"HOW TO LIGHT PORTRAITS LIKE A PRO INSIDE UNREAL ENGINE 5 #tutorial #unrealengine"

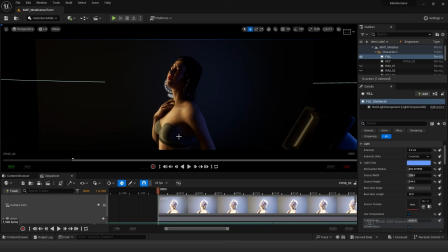8:07 So here you can see it kinds of become blended and diffuse around our character while keeping the diffuse lighting intact.
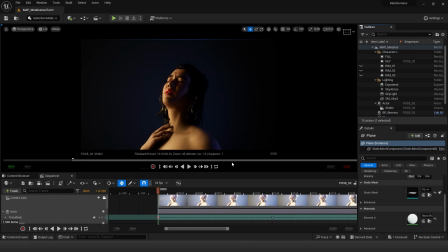8:17 Now with fill light and key light finally in place, we can see in the screen that our character's hair is kind of indistinguishable in itself and as well as from its background. So you can see that this part is clearly black and the background is kind of flat as well.
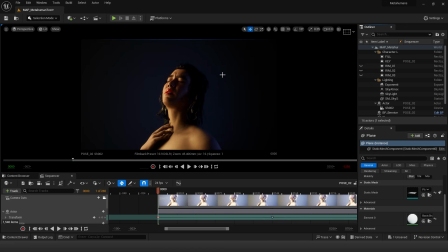8:35 So we want something to actually accentuate our character from our background. So for that we introduce the rim light. So our first rim light falls on the left side and kind of on the top of our hair. And the rim light basically, as the name suggests,
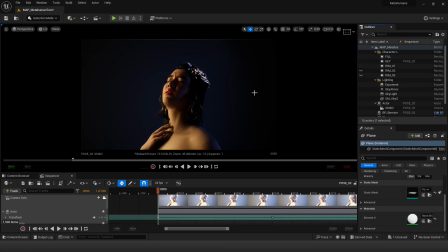8:53 rim light will accentuate the rim or the contours of our character to maybe give it a bit of more form, shapes, or maybe to accentuate the edges of our character or the object from the background, which basically adds depth between our character and the background.
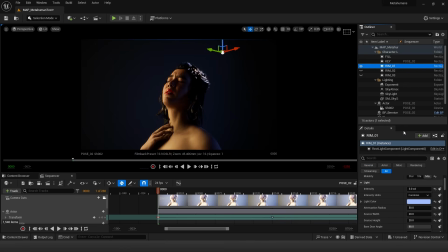9:11 So here in our rim light, if I just scroll down here, you can see that I have all the settings as usual enabled, like the deep shadows and the radius shadows. And here in this case, the deep shadows are particularly important because if I just disable it here,
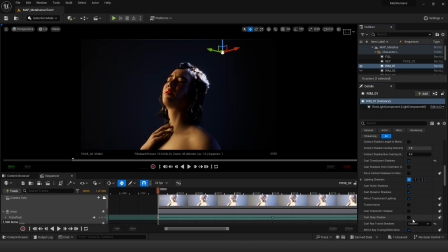9:28 you can see that the light just bleeds into our character's forehead, and which is just clearly looks weird. So if I just enable it, you can see that there is a beautiful fall of our light.
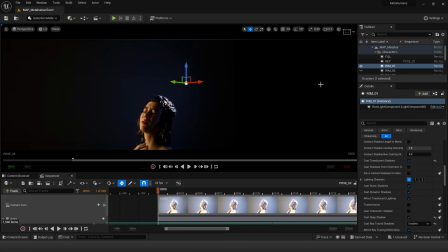9:41 And if I just go into the viewport and come out of the game mode, you can see that the light is quite small compared to other lights like the key light or the fill light, because I want the highlights to be quite sharper and the shadows to be quite harsh.
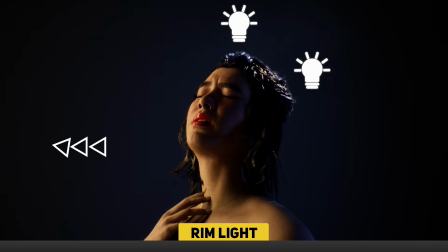9:58 So if I just enable our second rim light, it will be like a similar shape and orientation, and it will highlight the front of our character around the forehead and the hair present in there.
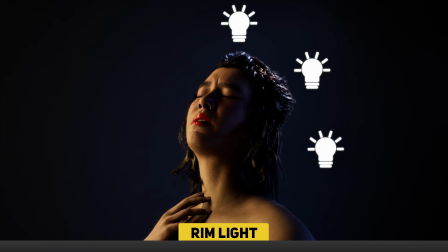10:11 And for the third rim light, it will just accentuate the left side of our character in around our hair. And because our camera is oriented in that direction, it will just help us create a beautiful fall off around our hair.
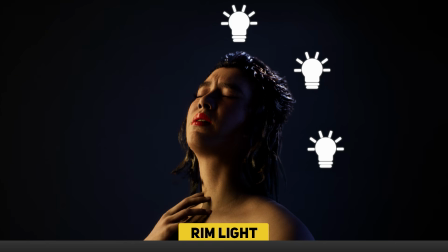10:28 And here as well, if I just disable deep shadows,
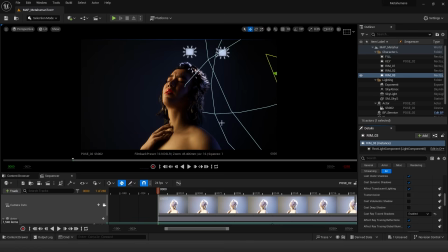10:31 you can see that light just penetrates through our hair into the left side of our neck and around our face. And if I just enable it, you'll just see there is a beautiful depth in the shadows.
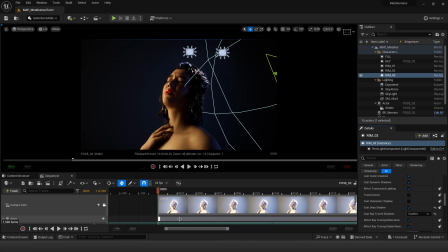10:44 So the rim light basically is used to accentuate the edges, to add the details around the contrast, to have that shapes and the forms of our character or the object that we are lighting, and it will basically help us from distinguishing our actor from the background.
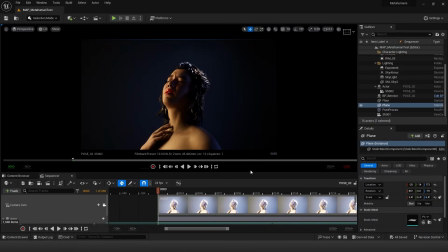11:05 With the knowledge of all the lights that we basically use in a character setup, you can pretty much go with this setup and render any form of character and even do products as well.
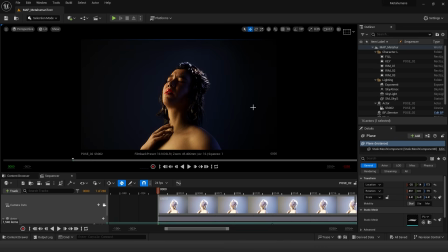11:20 But I would say that for products you still have to add a few more lights according to your needs, but for characters this is pretty much it for basic character rendering. Although you always have the option to add more lights and accentuate more details and do all sort of crazy stuff.
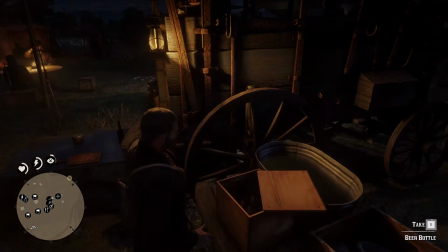11:39 Now if you're new to this channel, subscribing the channel greatly helps.
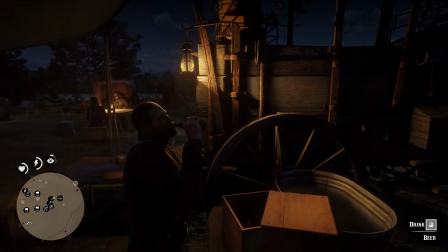11:44 And if you're already a subscriber, liking and sharing the videos greatly help. And with all that said, I'll see you in the next video.